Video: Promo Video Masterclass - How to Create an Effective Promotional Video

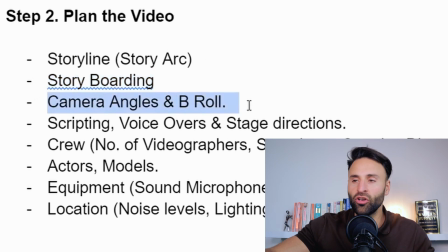249s
Then we analyze what camera angles we can use to provoke a certain emotion and B-roll, which is the secondary footage which you get. Then we do the scripting, voiceovers, stage directions. We think about the crew.
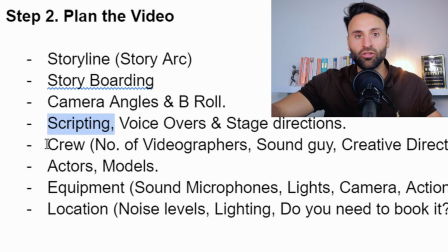263s
So how many videographers will we need? Will we need somebody on the sound? Will we need a creative director? Then we think about actors, models, presenters, which people will be involved in the video we also think about what equipment we might need how many microphones do we need how many
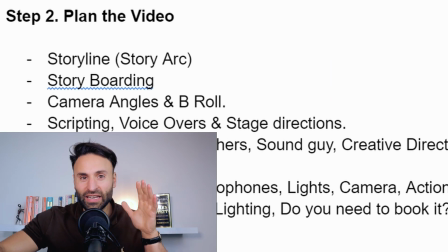279s
lights how many cameras do we need to also make sense to think deeply about the location what are the noise levels like
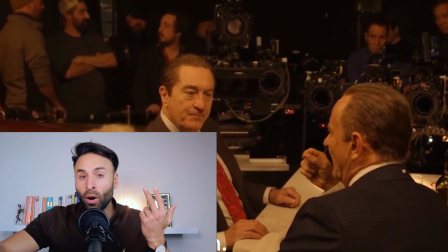286s
at the location what's the lighting like at the location do you have access to the location or do you need to book the location in advance and then of course you need to think about dates and times in order to coordinate and get everybody together at the same time in the same place. Okay, so now let's dive into the storyline or the story arc planning process for your marketing video.
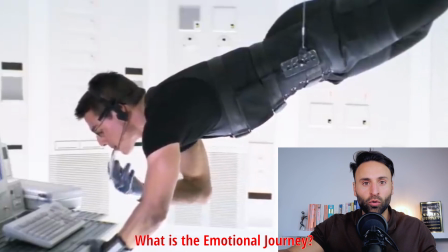308s
So you've got to think about what is the emotional journey which you want to take your audience on and take them on this journey through camera angles, through scripting and through different scenes. One of my favorite story styles is from pain point to solution. Now you might say this has been overdone or it's a little bit cheesy, but believe me guys, it works every single time.
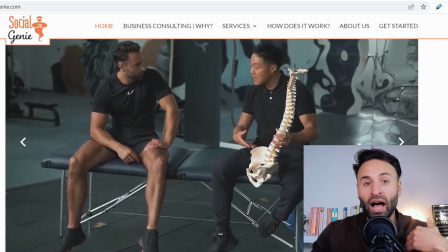330s
So we use the same process for our physio clients. I was in the video and I had a bad back at the start of the video.
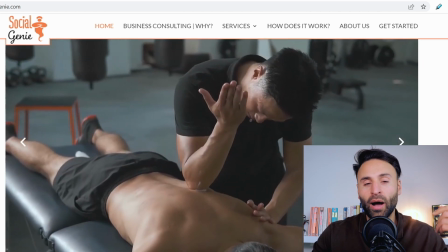337s
We went through the client process and then by the end of the video, I was dancing around all happy, boxing, etc.
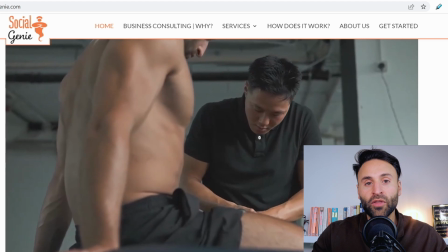345s
Very active. So you can see that was the customer journey of which we want to take the customers of that service on.
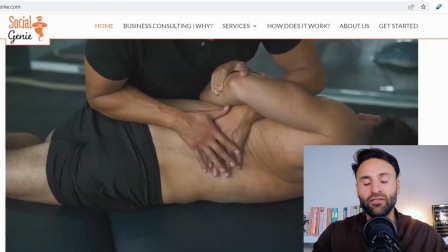351s
We want to take them from pain to relief and ultimately happiness.
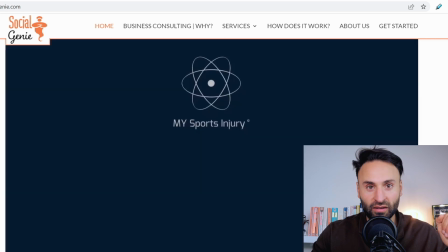356s
But but you can apply this to many other different types of businesses. Here's a brief overview of a general story arc.
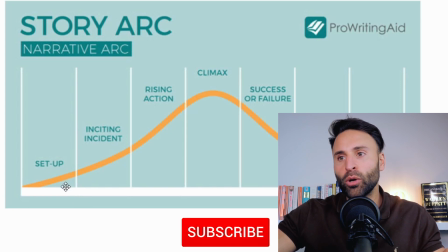363s
So you have a setup, you have an inciting incident,
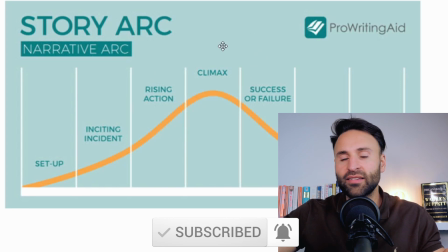367s
rising action, some type of climax, success or failure, falling action, and then a resolution. Now, there's also the hero's journey. So usually you have a hero, he has a call to action, he meets a mentor, crosses a threshold,
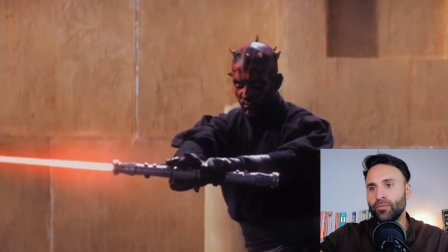381s
defeats some type of evil person, and then gets a gift and returns.
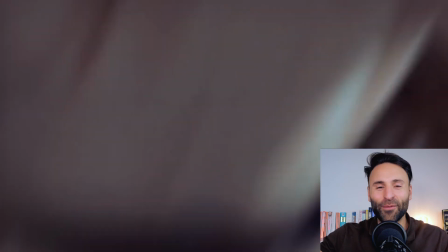387s
Now, of course, this is not Lord of the Rings, guys, but it still helps to have these story arc frameworks in your mind.
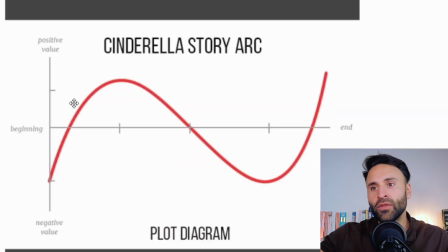394s
There's also the Cinderella story arc. So obviously she starts off very negative. She's cleaning for her sisters, I believe. And then she meets the prince, very positive. And then she loses the prince, negative. And then the prince gets the glass slipper and positive again.
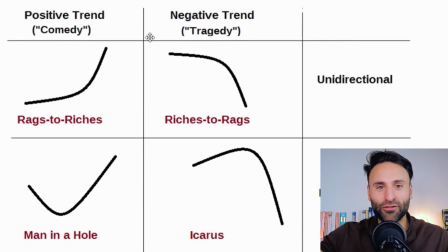410s
So that story arcs. But it's funny how so many movies and films follow these exact story arcs. We've got rags to riches, so negative to positive. Man in the hole, so it's positive to negative to positive.
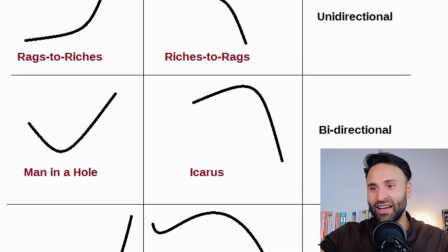425s
Riches to rags, so positive to negative. Of course, I mentioned the Cinderella. So once you've chosen your story arc, your next step will be to go on to storyboard the actual scenes and ideas. Now, generally, I'd suggest with marketing videos to keep them as short as possible, ideally around one minute long.
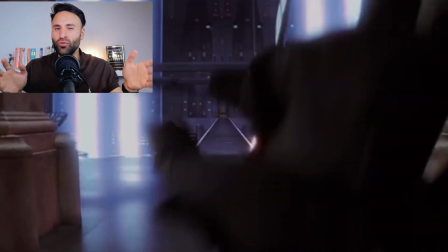445s
So we're not making an entire Hollywood movie here. So you really won't need to go into too much detail and make too many different scenes. But it still helps to potentially storyboard out even each individual angle if you really want to define exactly what you want to record.
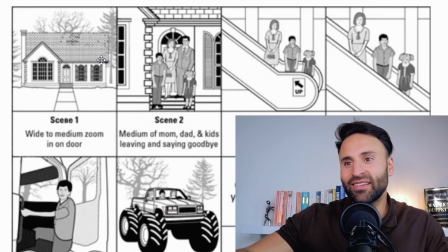461s
So, for example, here's a simple storyboard. You start out with a wide shot of the building, which we like to use quite a lot. to give people an overview of where the location is.
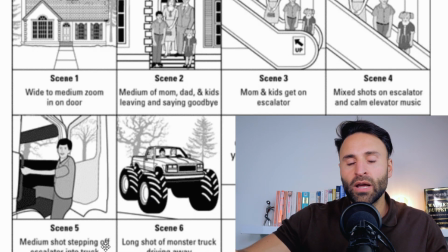471s
Then we go into more detail into different parts of the storyline. Now, with a storyboard, you can even put on certain types of shots,
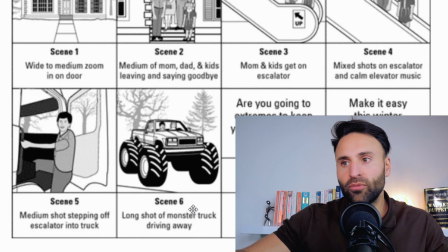479s
maybe certain implement some parts of the script and wording here to really just try and visualize, which is the key to visualize exactly what you're trying to achieve.